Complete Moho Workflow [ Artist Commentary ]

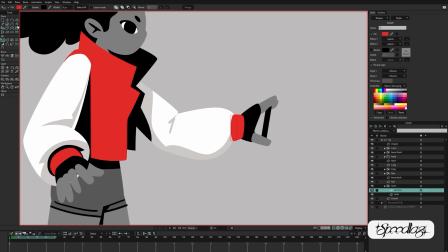(29:18)
All right, and then I think this is the last little bit of rigging.
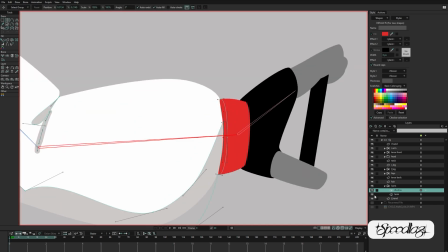(29:22)
So I know I mentioned earlier that I'm not planning on doing a
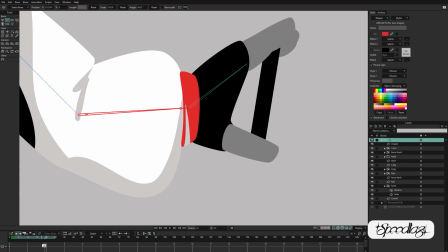(29:28)
3/4 head turn or any kind of head turn. It just feels like a bit too much for this loop, for this cycle,
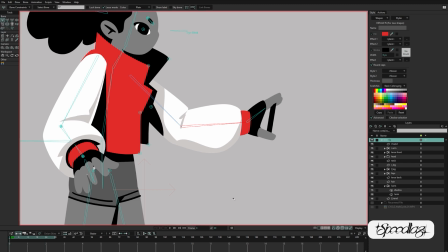(29:36)
but I did feel like I could get a little bit of rotation in the hand that's holding the phone, bring a little bit more emphasis to it.
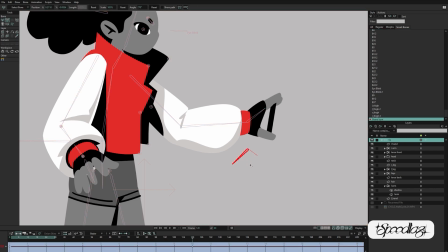(29:48)
It's the key feature. It's the driving force behind this animation, the reason she's in this pose. So adding a little bit of complexity, a little bit of dynamics to this by just adding even a little bit of depth or
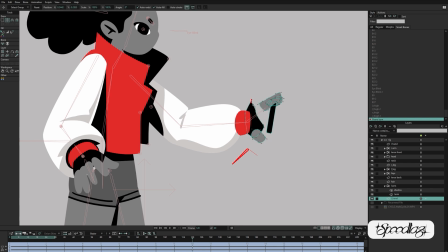(30:07)
dimension to this hand felt like it was worth the effort. So this is setting up a little bit of a hand turn. I don't claim to be very good at this. I definitely didn't go into this with a plan.
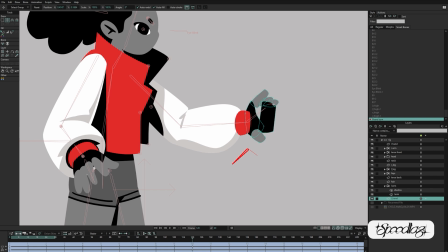(30:22)
So everything's layered out the way it is, and I have to do some relayering within the shape of the hand itself. So I'm just kind of building it in, figuring out, okay, exactly how far do I want to push this?
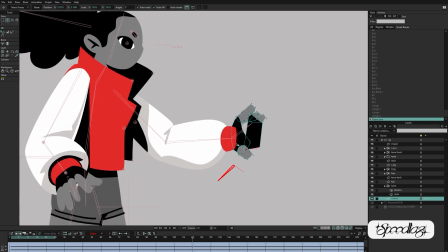(30:36)
How far can I push this? How much of a headache is it going to be to push it any further? You can see the layering on the hand, and the little red of the sleeve is, it's causing me some issues.
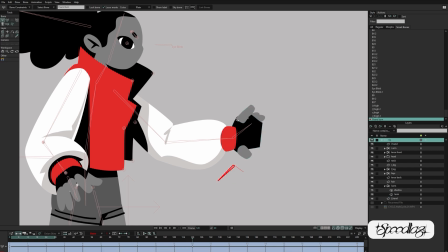(30:54)
The phone itself is causing me some issues. I just had a little rectangle there, so I didn't have it like built into multiple pieces.
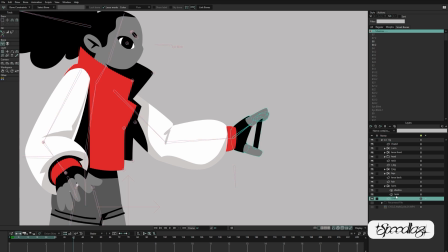(31:01)
So I have to end up going in and adding more pieces to it. And I think I had to add
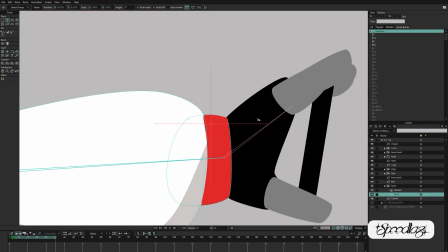(31:13)
a shape to the hand. Okay, well there I just moved the wrist back just to give myself a little bit more space.
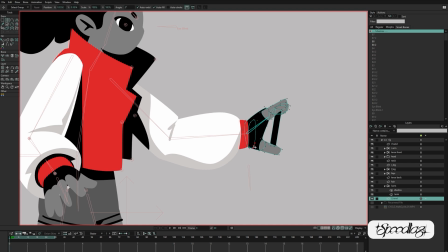(31:25)
Yeah, and so here I'm building a little bit of hand that's going to obscure the red part of the sleeve when the hand turns.
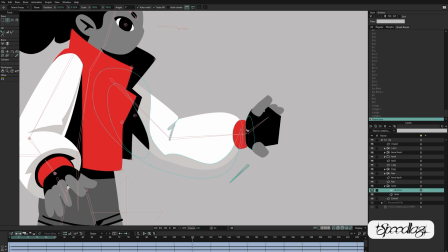(31:37)
So of course, below the hand you see a bone there, and that's going to be my driving bone, my control for the hand turn.
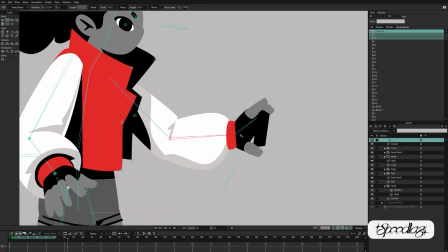(31:46)
So I'm building out a smart bone action for this hand turn, of course.
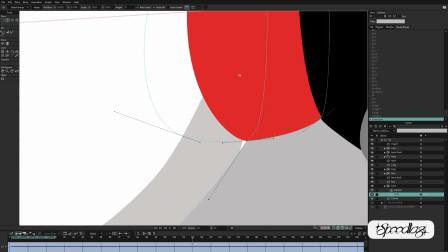(31:58)
Yeah, a lot of effort going into this.
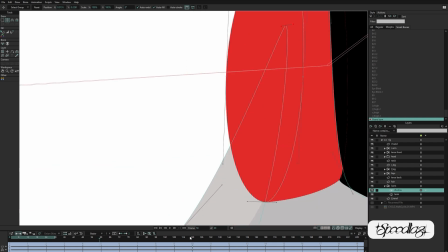(32:01)
I know that people are always talking about the holy grail of the 360-degree body turn.
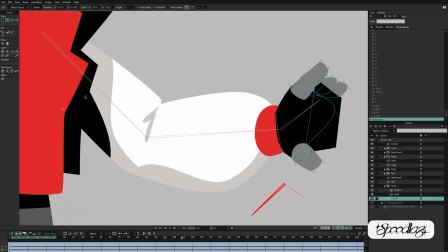(32:09)
And I do think that there's a lot of great skill that it takes not only to make it, but also you learn so much throughout the process of it.
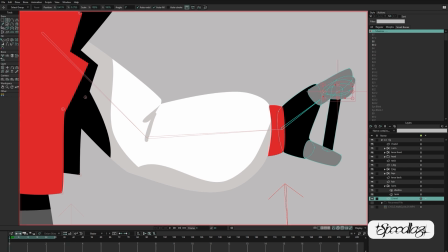(32:18)
I just feel like when we're working in an animation program, we should be at least not a 3D one.
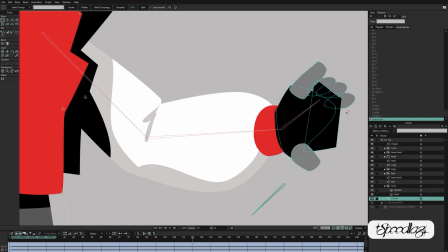(32:27)
I think 3D animation programs can get away with a lot more complexity because, it's a full 3D space. But in these 2D animation programs, I don't see any reason to spend a lot of time doing something to make a rig do something that you don't even plan on doing with it.
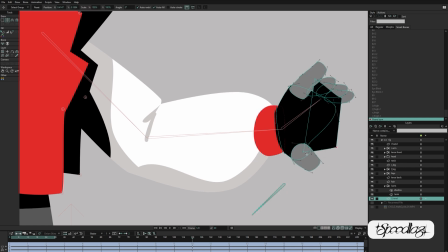(32:47)
So if it can turn all the way around, but your character isn't going to turn all the way around, you have essentially done a lot of work for nothing. And it's nice to do to better your skill set, you learn a whole lot making it, but that shouldn't always be the goal.
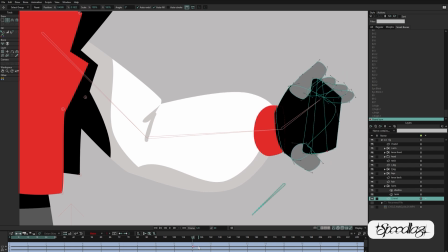(33:05)
The goal should be, what is the best thing to rig for the story I'm trying to tell, for the thing I'm trying to put into motion. So